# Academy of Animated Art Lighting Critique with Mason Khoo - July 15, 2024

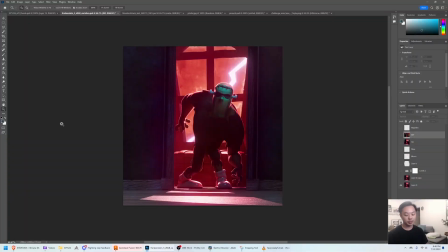Hey everybody, welcome back to another feedback video. Today we have a few ones to get through, so let's get started. This one's from Alejandro on the Discord. So I know you did a few iterations of this.
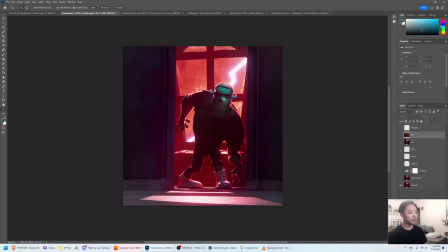This is your variation that you posted. I think this was super successful. I really love what you've done with this, especially from your first few iterations. I think it's really come a really long way. I think the mood is really successful.
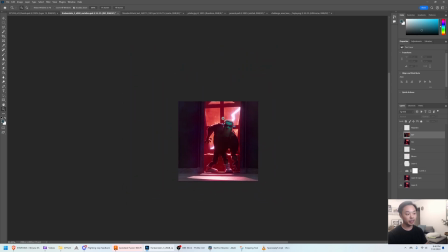I think, the pose and the silhouette and your lightning strike is super successful.
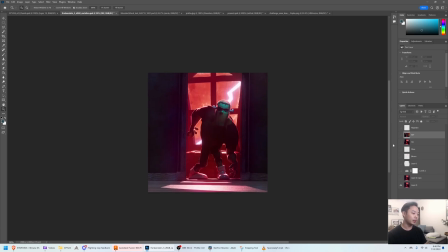Um, you know, I think it's pretty good image as it is. If I were to be pushed to um, say what could be improved about this, I think,
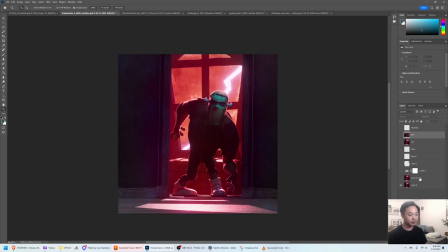there's a couple things that I did on this paint over, and take all of these with a grain of salt. I think, use your own judgment and your taste to see whether um, this feedback kind of, you can pick and choose which ones apply to you.
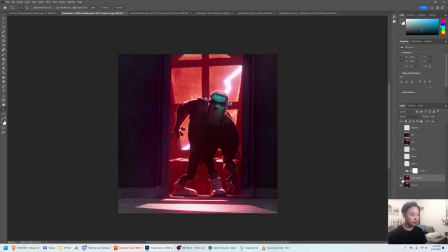Um, so the first thing I did was kind of just brighten up the face a little bit. I think it gives sort of brings more emphasis to his face here, even though, it's not like he has any facial expression, but it is kind of creepy and emotive in that way.
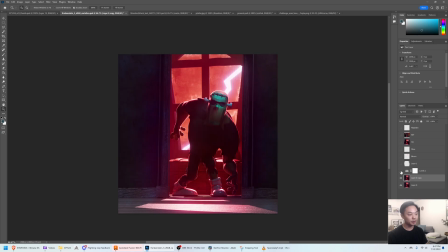Um, and the next thing I did was just increase the contrast even more.
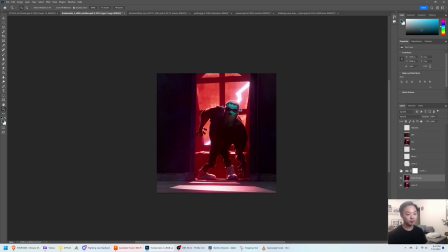Maybe this is a little too much, but you know, it does feel, especially when you turn this on and off, it feels a little milky, like there's a little bit too much atmo in this room.
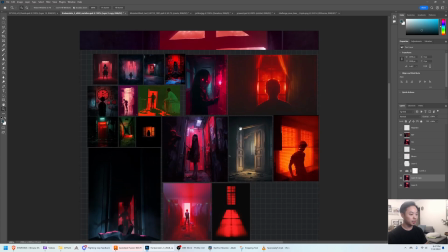And this, compared to your references here, I know some of these have a lot of atmo in there, but um,
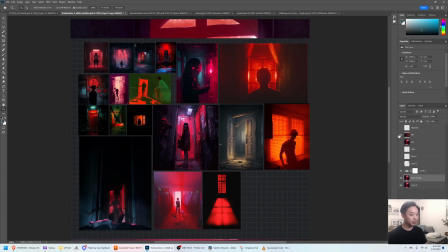I like how graphic it reads when you sort of
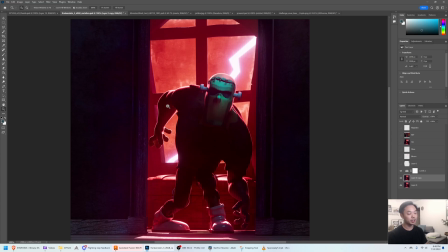lose a lot of the detail and you just have this like really strong silhouette. Um, so you could try that. Here I just vignetted slightly.
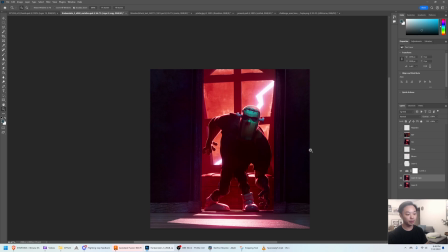Um, it sort of has like a reverse vignette right now where it gets lighter towards the edges, and I sort of darkened that down just so we're really paying attention to this middle area here.
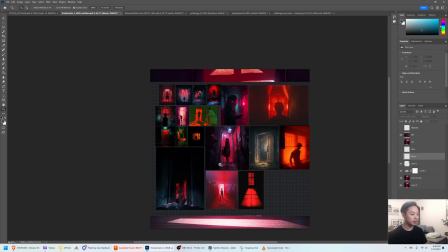Um, One thing that I saw in some of these, it seems you like this sort of bloom
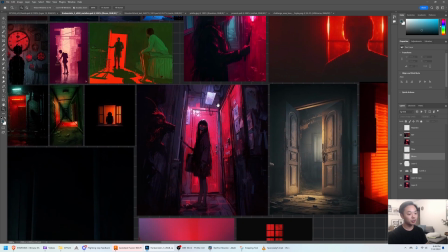that's coming around the characters, and I think that's what you're going for with the amount of atmosphere in your piece.
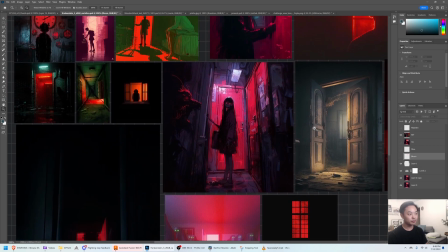Um, I think one thing you could play with,
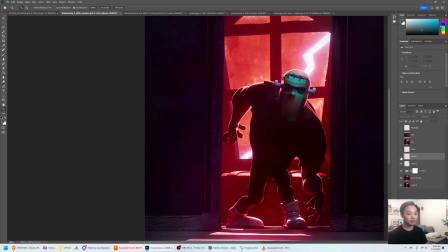something that gives a similar effect is, and you have a little bit of it here, I see. Um, you could bloom it out even more, like it.
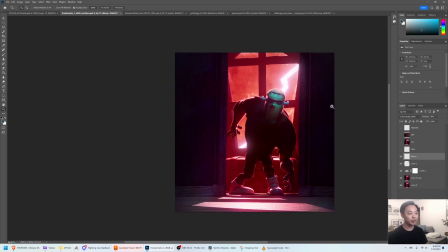So, you have atmosphere there, but bloom is a lens effect, right? So it's happening regardless of how much atmosphere is in the room. It's just when you get these super, super bright hits, um, it blooms across, these dark areas, which could give a cool effect.
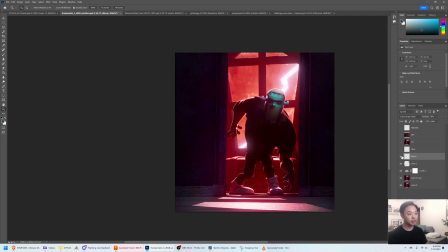It's something I think you could probably do in post. I think, most people will do it in post. Um, and yeah,
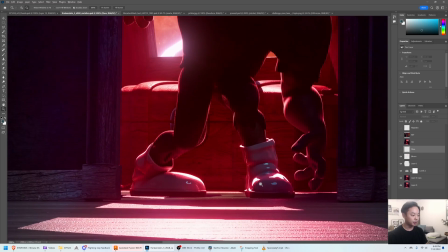I noticed there's some reflections in the shoe of what seems to be maybe the light that's lighting his head.
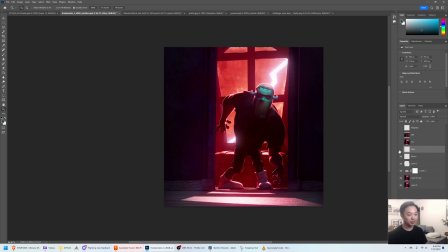Um, if you could get rid of those, they're a little bit distracting.
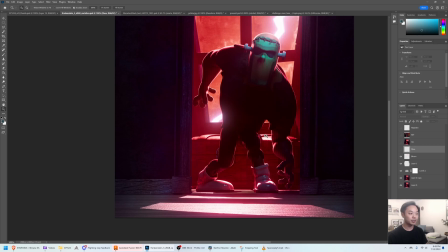Like, there's not much in the scene that is this color temperature.
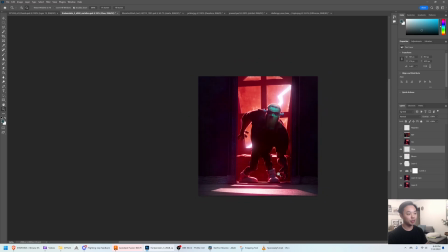So getting rid of that might help, just to get rid of some distractions.
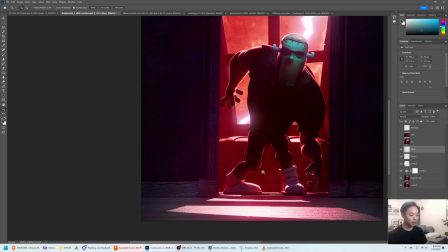Um, One other thing is that this chest back here,
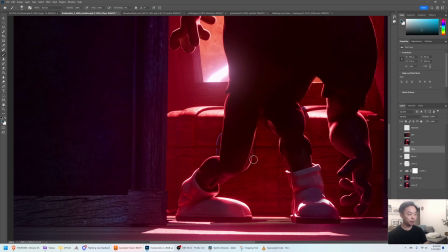you can see the rim that you're getting right here. Um, that's sort of confusing the silhouette with his pants.
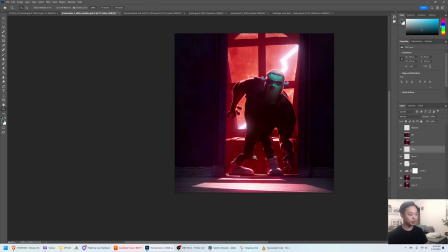I wonder if you could take that down.
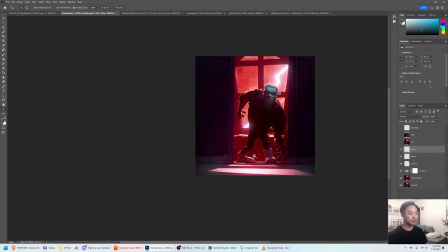I mean, I kind of like what it's doing, but in terms of the read of the character, I think it's hurting it a little bit.
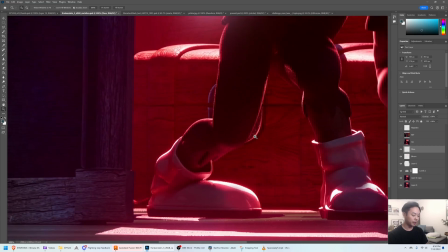So maybe taking off that rim could help here.